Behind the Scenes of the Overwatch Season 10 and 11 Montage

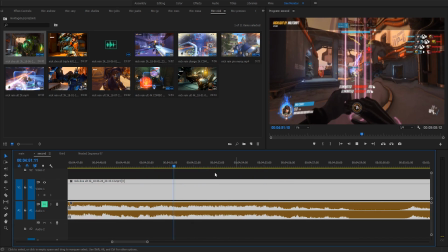Look at this. Ready? And then this has been happening with all the Diva clips. Ready? Instead, nowadays, look what it does.
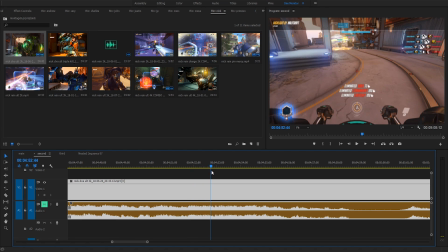Ready? It's going, and look, it just fades out. It just fades to black. And I've noticed this even with the season 6 and 7 montage. That same thing happened where instead of like now it fades out,
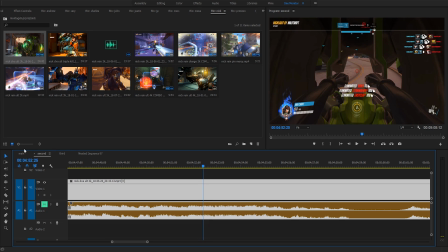and I don't know why, and I hate it because like I don't have a reference point anymore for cutting it.
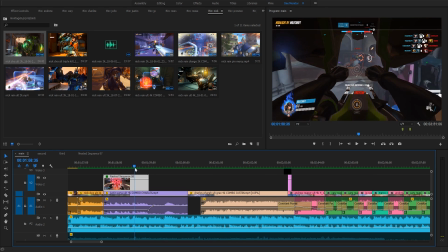So now I just have to like when it starts to fade out, I just have to like expand the mask, like just I don't like that.
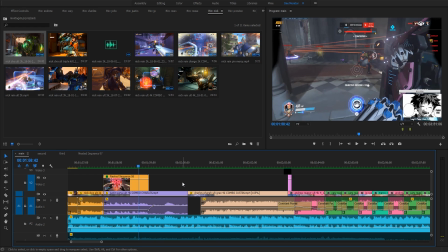Like, why did it stop fading out? I don't get it. But anyway, that's a small thing. The Zarya clip again.
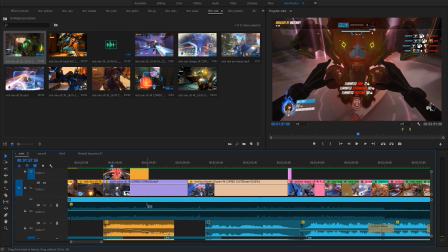I had to reconstruct a lot of the audio here. I had to get, what's this? The sound of it.
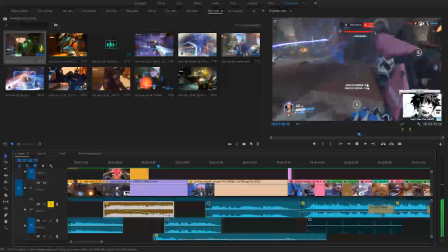This is the sound of Nick getting back into his mech. But like a lot of this stuff, this is the sound of Justin reloading as Zarya.
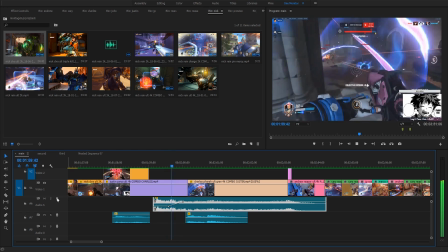It's the sound of Justin reloading even before the clip shows up. What's this? Like, that's the sound of the graviton surge.
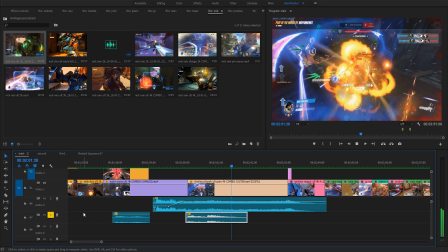This is the sound of Justin firing a right click. Like that, just tiny stuff because the audio for this clip was not very well usable.
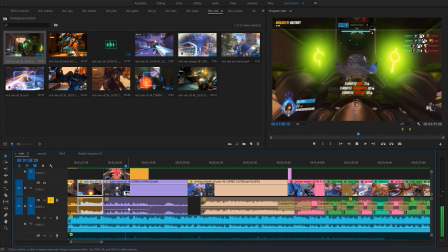Look at it, ready?
Right behind us, right behind us. Right.
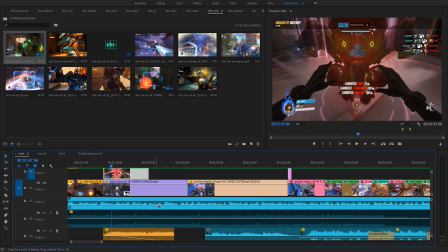Like, it's barely usable, there's like no audio, so I had to reconstruct a lot of it, but it's not too bad.
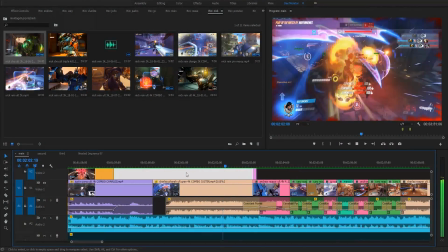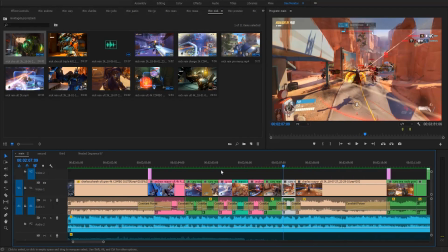And this is just me cutting again,
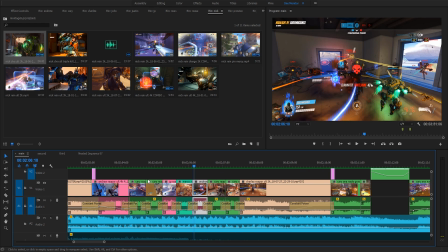the first time I did it with McCree ults, now I'm doing it with Reaper ults, and the dies were there, and so I had to use the in-game audio for this,
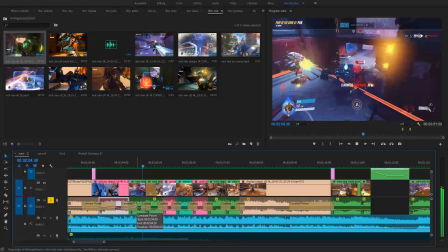if you listen.
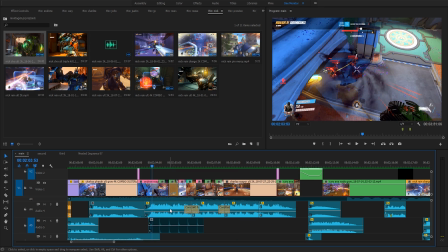And then here, I had to use the sound of Reaper's shotguns. Of course, Reaper's ult does not last that long, so I had to loop it.
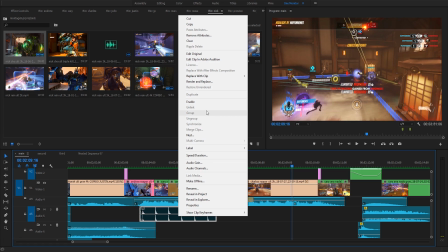Like that. And here, again, it's my trusty metronome again. I look at it again.
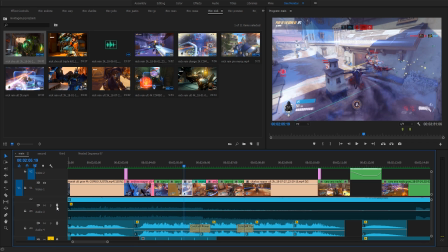So I combine it with the actual song.
Come on, you get this.
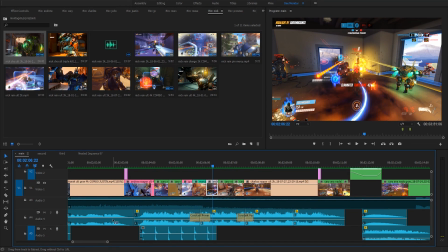Right, so it helps me cut to that.
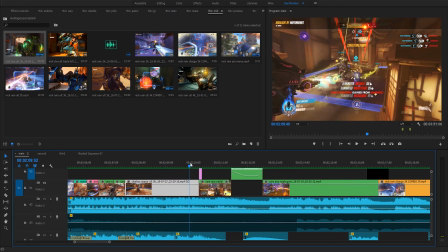Okay, and then just like with Charles, as you know, when you're done with Reaper's ult, you go into it,
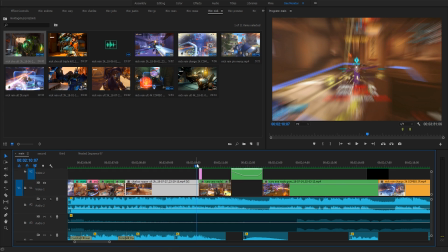and I helped accentuate that by zooming into the next clip, and this is just me getting.
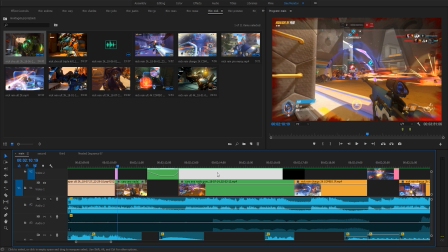Oh, I remember this clip. This is so cool. I did this on stream too. If you guys are watching that stream,
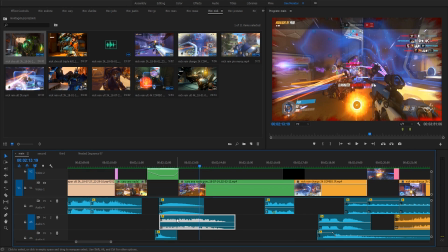and again, I use the same those two slowdown effects to help really sell that effect home, and then this instead of me throwing my nade.
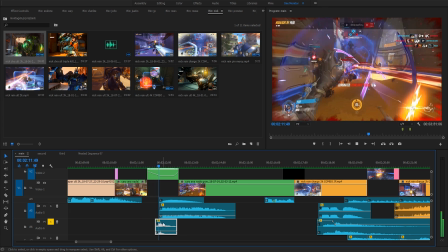It's really small. I'll make it louder so you guys can hear in case you guys couldn't be able to hear it. Like that. It's very small, but it's there.
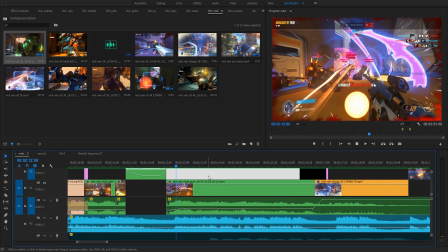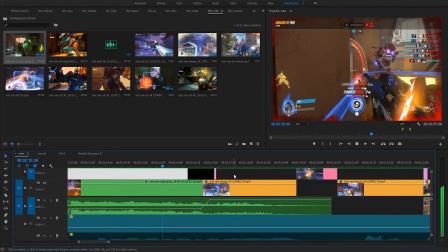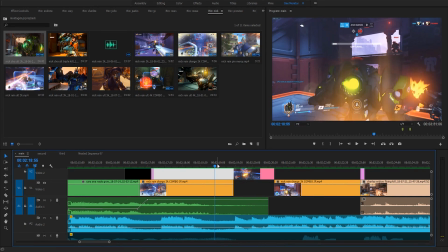Again, this two clips were like Nick, and then it combos it with a JP highlight.
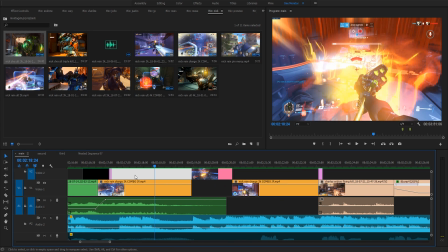The audio for this was unusable, so I had to basically reconstruct everything again in an audio sense.
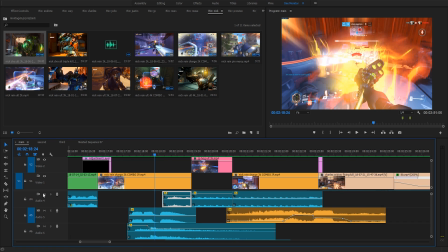So look, here's this hammer down, blah blah blah. Here's the earth shatter. Here's the sound of Nick charging. Oh no, wait, this clip, this audio is the sound of JP's ult.
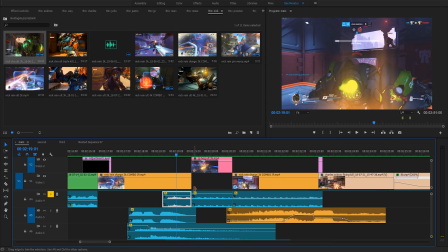Like that. And what I had to do was I actually made the clip like here.
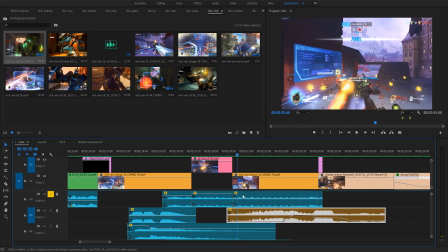I made the clip louder because it's showing it from his perspective, and when I cut to Nick, I lowered the volume of the whole hog because it's cutting to Nick's perspective.
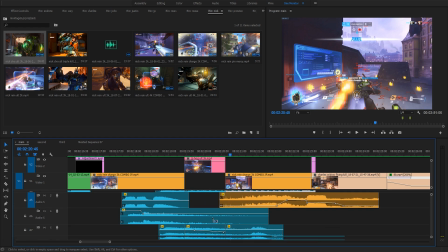The whole hog sound effect isn't as loud. And then here's a clip of Nick charging.
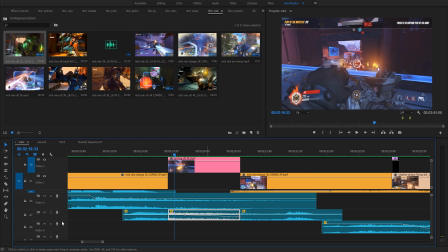And look at this. As Nick starts to charge away.
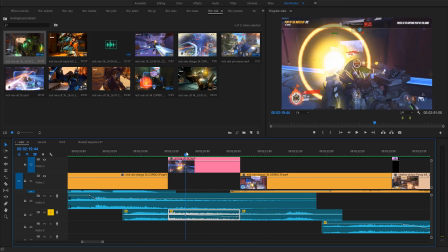So here, the audio fades out because Nick is charging away.
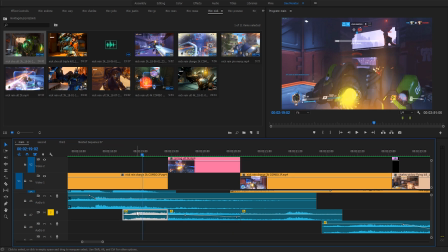So the audio gets softer. And when you cut to Nick, the audio gets louder again. Listen to that again. Like that.
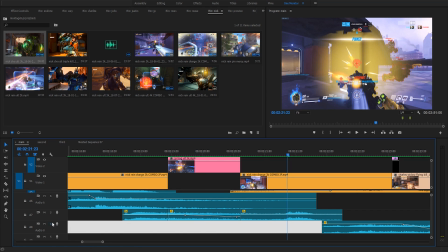Tiny details. And then what's this clip? Oh, right.
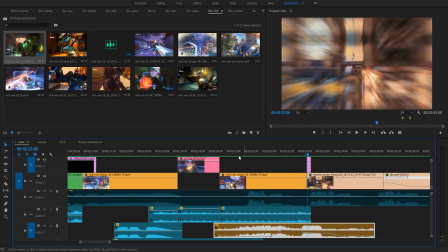This is him using a fire strike. And then so here's a clip of Nick. This is the actual audio from the clip, but I just use it just to get JP's reaction.
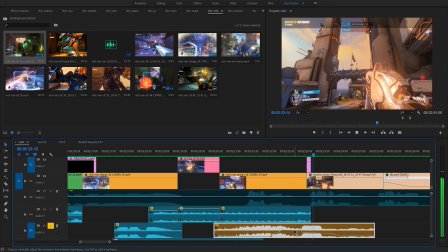Yes.
Like that.
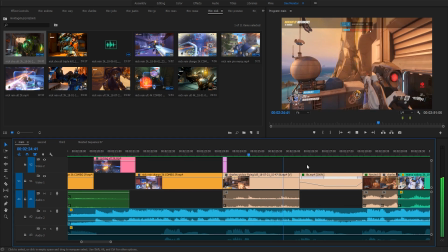And then here's a nice clip of Charles getting a really nice Widow kill. And oh my god, it's so slow.
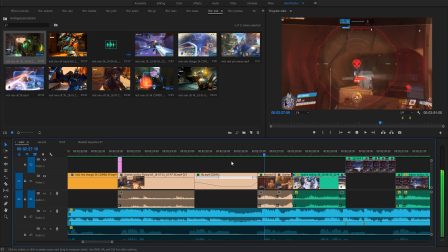It's beautiful, isn't it? And I, of course, use a nice little RGB effect again.
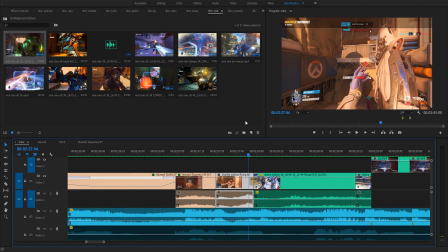Bam. And I transition because I use the Widow reload animation to transition into the next effect.
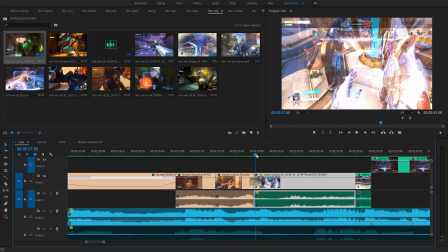Like, bam, they match up perfectly. And then
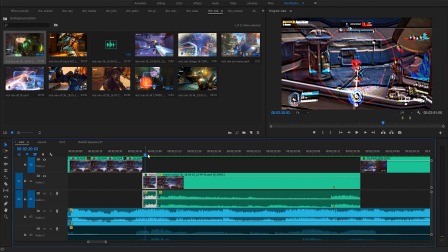again, I didn't use an RGB effect this time. I used it's called color emboss effect. It like makes it more rigid. I don't know. It's cool. It's cool. Okay, it's all you gotta know.
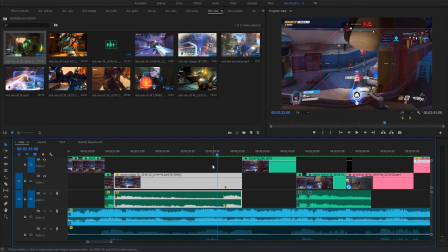Bam, and then I had to do a bit of magic to try to get the kills believer.
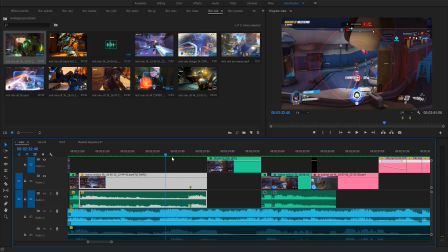Like he gets a kill believer, and then bum bum. So like that.
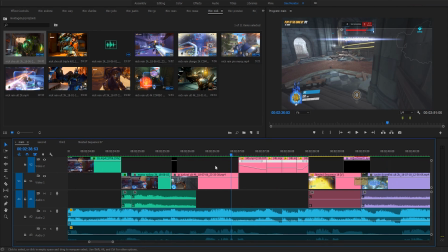Again, the boom boom boom. I love cutting to those. It's so cool.
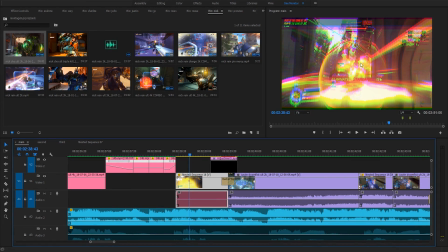Again, RGB effect. Look at that again. It makes it so much better.
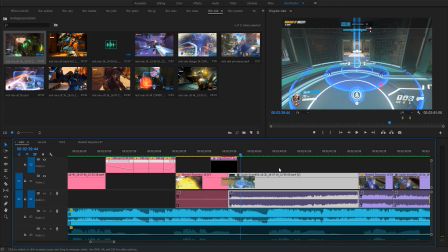And then here's another scroll, and then a Justin Doomfist clip.
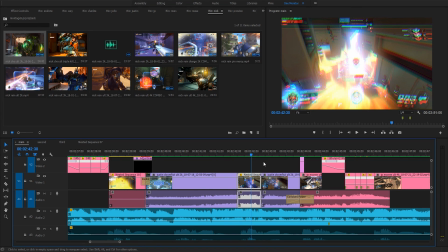RGB effect. Once again, look at that. It's great. I love it.
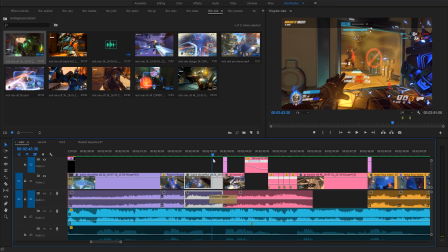And then right when Justin's about to rocket punch, of course, he can't kill this Reinhardt because the Reinhardts don't spawn.
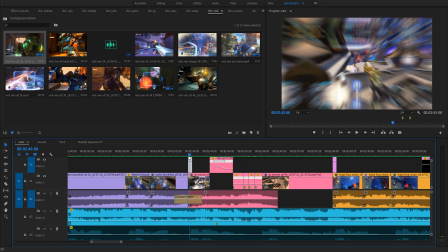But I use that to zoom into the next clip, right? Here's another clip of JP.
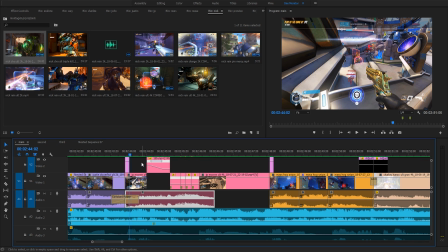I love this is just completely coincidental, but I love it. The fact that when
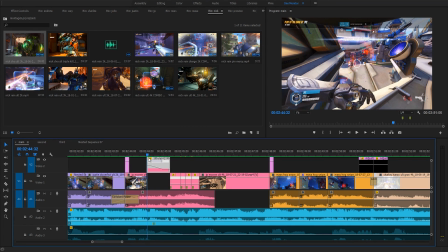he says all words inside, when he says the word all, he tilts down. It's great. It times it so well.
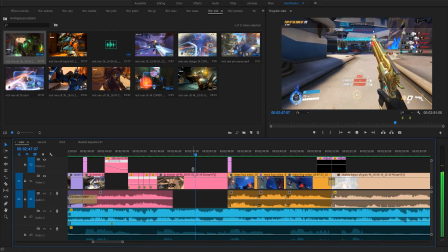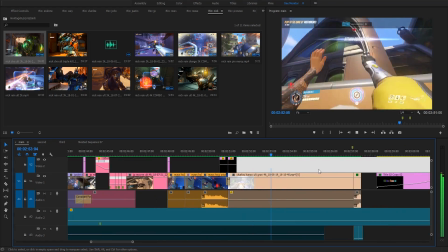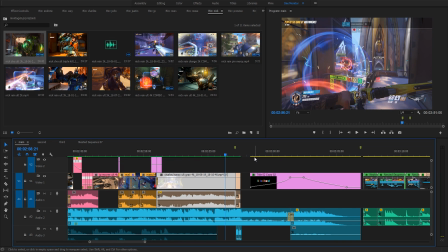And I just wanted to end this thing on a cliffhanger. If you guys don't know,
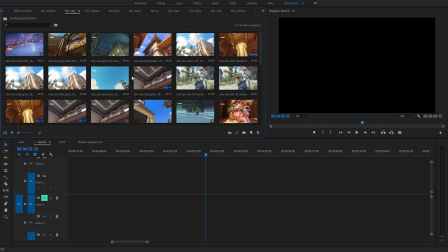if you in the teaser trailer I made for the montage, I used, if I can find it, I have a lot of my own Reaper clips.
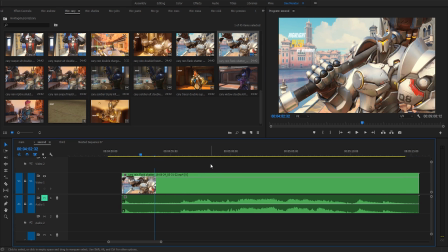Sorry, not Reaper clips. This one. I used this clip. I wanted to end the montage on a cliffhanger.
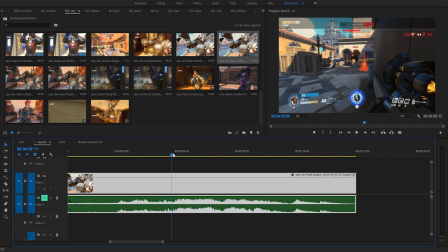I thought about using this one where I get like a flank shatter, right? And I'm about to hit it, right?
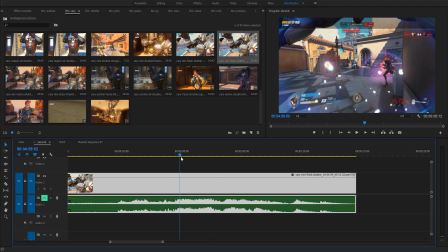and it cuts to black or whatever, you know. And for the longest time, I was going to use that to end the montage.
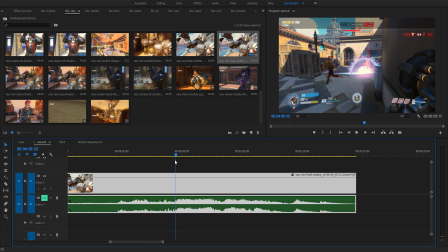And I ended up using this in the promotional teaser trailer, which I'm sorry that wasn't actually in the montage.
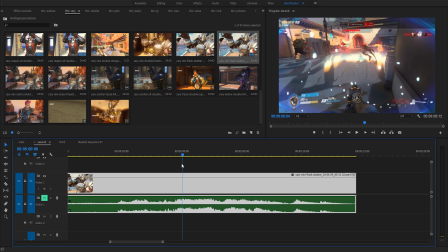I apologize for that.
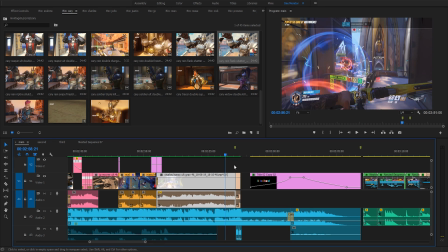Yeah. So then I decided to use a nice Hanzo wall because I feel like that was better.
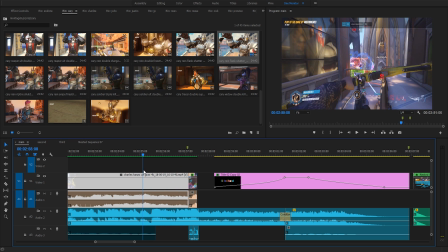And I waited until, because just from this perspective, it doesn't look like there's a lot of people in that grab.
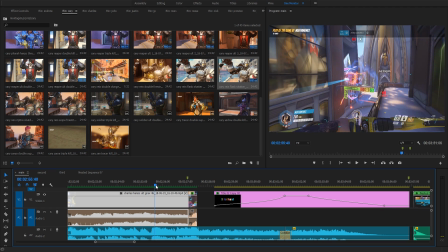It looks like, oh, it's like a Reinhardt Zarya, you know? But then the ult starts to go through, the dragons start to appear, and then you see the health bars.
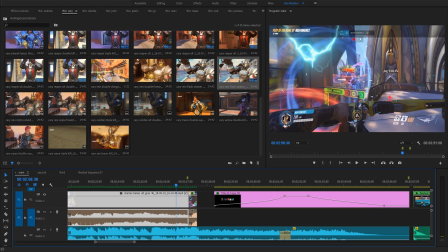You see like 5 health bars in there, and you're like, oh shit, it's about to get real.
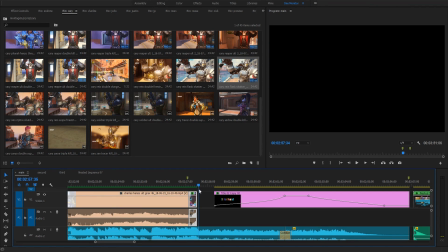And then, bam, it glitches out, and it cuts to black, and then the montage ends.
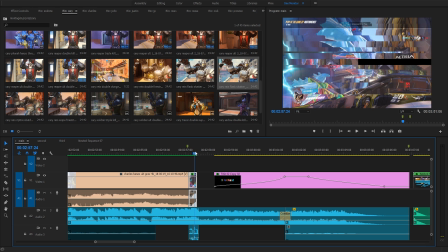So it's just a nice glitch effect I had. That, bada bing, bada boom.
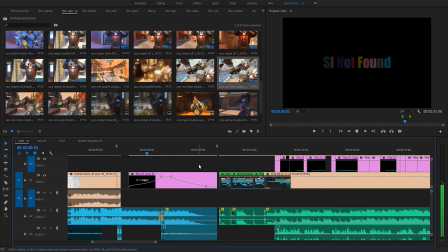And then the SNI Found logo appears, and it fades back out.
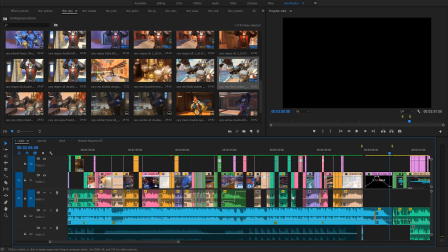So yeah, and then that's just the outro I made, if you guys remember that one. So that's basically me going through the timeline.
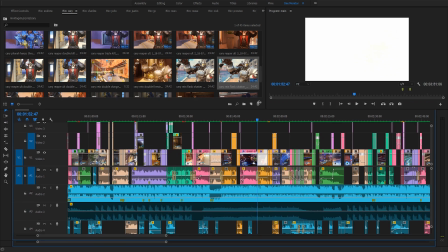I know it was probably super boring. I appreciate you if you watched the whole thing, but I'm going to talk about one more thing, which is the I
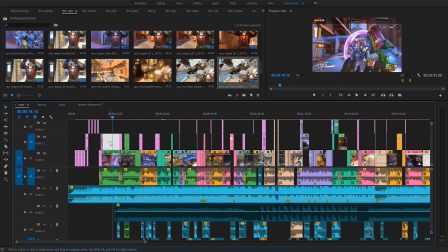forgot what I was going to say. It's how I get the slow motion. But yeah, so the Bastional, Justin's Bastion, was the first thing I do.
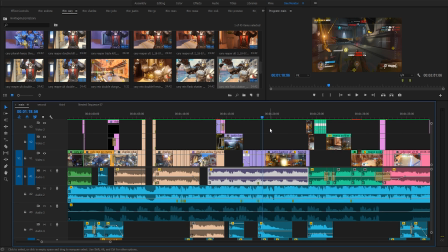Whenever I start with these montages, I always start from the chorus, like the big drop,
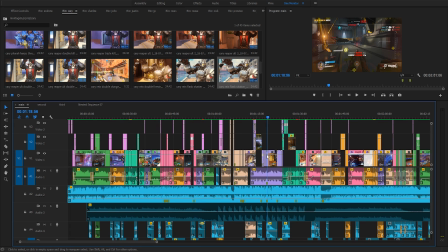when the music drops and stuff happens, the big highlights, and then I start from here, and then I just build my way out.